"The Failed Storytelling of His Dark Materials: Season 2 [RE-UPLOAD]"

So you see. There is so much emotion in these words.
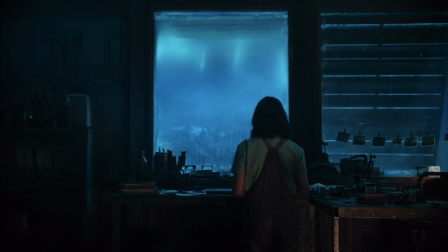16:39 The characters are explaining to each other what we already know, but they're conveying the underlying pain of their words without actually saying it. Whereas compared to the scene in season two...
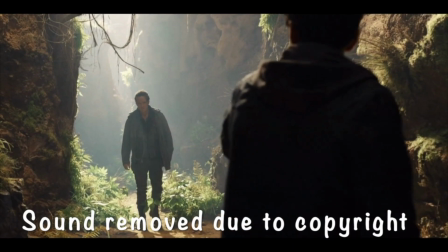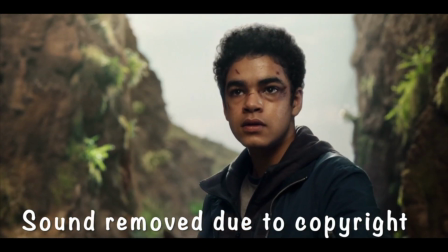Consider what this scene is meant to be. This is the reunion that we've been waiting a whole series for. This should be the emotional powerhouse of the episode, and yet it just feels underdeveloped.
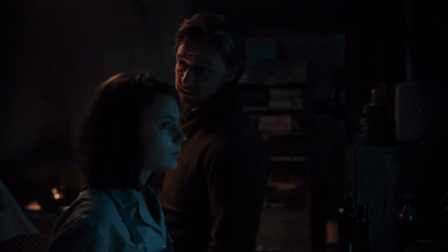17:14 I get it. It's a different scenario. While Lyra and Asriel have a complicated but tangible relationship, these two people are strangers. However, this scene has the potential for so much emotional baggage. There should be laughing, crying, swearing, running into each other's arms, backing away in fear. But instead, it's just a series of blandly spoken statements. And while Andrew Scott and Amir Wilson are giving pretty good performances, it all comes back to the dialogue for me, which is just so clumsy and stilted that it ruins the scene.
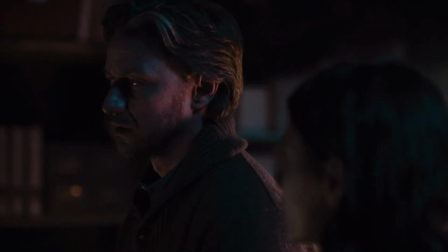17:47 Let's jump back to the first example. Lord Asriel gives us a big exposition dump about dust, but the key thing is, it's all new information.
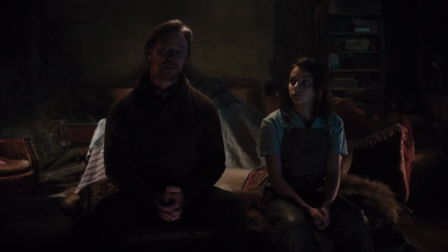17:56 New, fascinating information that we, the audience, haven't heard before.
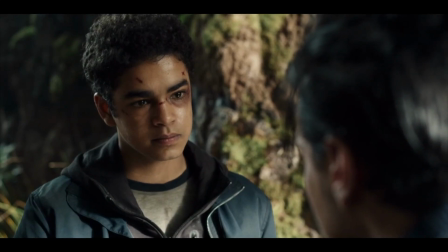18:00 However, in this scene, most of the words spoken between them have already been said one way or another. In the scene with Lee, in the conversations with Lyra, I'm fine with the characters repeating themselves, but wouldn't it be nice if it actually added something new to the plot? However, unlike the first example, where the two characters are bouncing off each other with their own interpretations, the dialogue in this scene is reduced to bland statements. It's clear once again that they're only pointing things out for the audience's benefit.
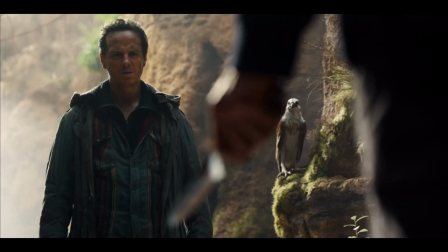18:29 This really stands out to me when John Parry says, My son is the knife bearer. And while if we're being generous, we could say that this line is meant to convey his disbelief. It just sounds so clunky to me. No one talks like that naturally. Will coming back with, You have a demon. It's a vague statement of fact, not an emotional realization.
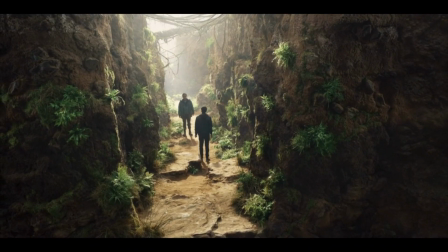18:55 What's worse about this scene is that it's over too quickly. We cut away from them so rapidly, and we don't get to see the conversation continue with these two.
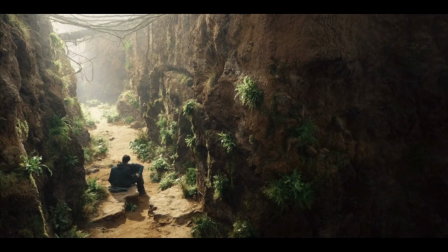19:04 By the time we cut back, we don't know how far their relationship has moved, and seeing as they are strangers at this point, this is the vital information that we want to see.
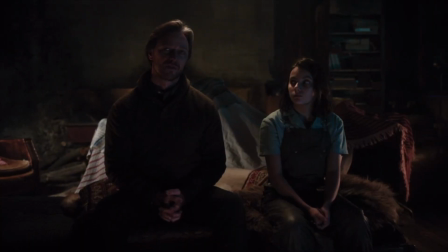19:13 The conversation between Lyra and Lord Asriel had a clear beginning,
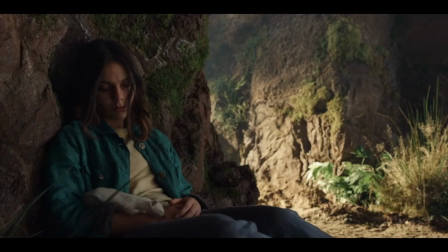19:17 middle and end, but with this scene, cutting away after they just met feels so disjointed. A big problem for me is that there is no emotional catharsis with this moment.
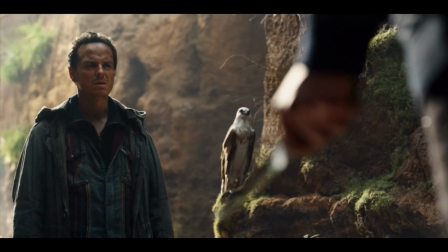19:27 We don't see them embrace, we don't know if they've recognised their bond as father and son, even if they haven't seen each other for years.
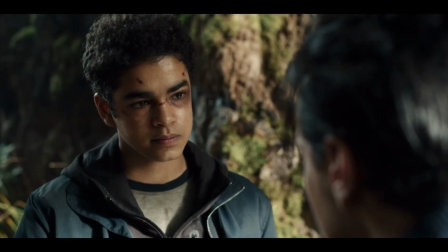19:35 So when we catch up with them in the next scene, we're left scrambling to figure out what point they're at, and this just makes it feel like they have no connection at all. I feel like the scene could have been vastly improved if they'd modified the dialogue to make it sound more natural. Will saying, is that your demon, still carries over the fact that he knows what a demon is,
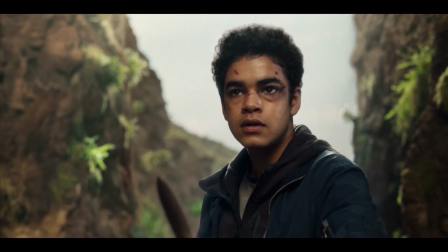19:55 yet it makes him sound so much more uncertain, and considering he's meant to be wary around his father,
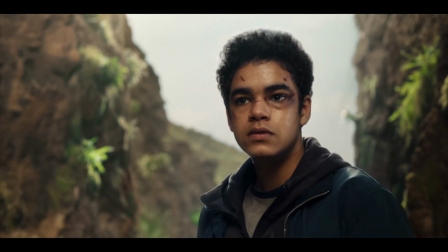20:01 I think this really adds to what his character is supposed to be feeling. On John Parry's part, I think they should have made his realisation that Will is the knife bearer so much more negative,
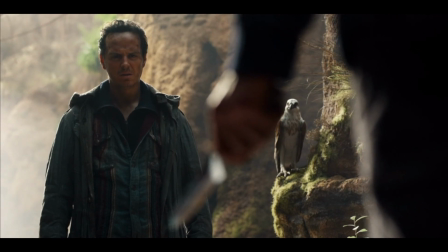20:11 because he's just seen his son, and now he knows that his only child is bound up in this dangerous destiny. Maybe it should be something like, Will, you... the knife? How could this have happened? You're just a child.
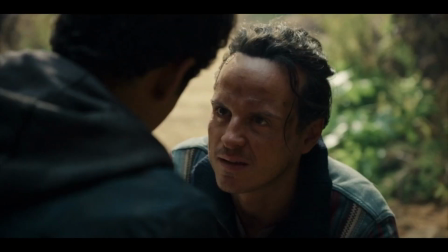20:24 The fact that we don't see John Parry ask about how his son got the knife makes it sound like he doesn't care, like he isn't asking the important questions.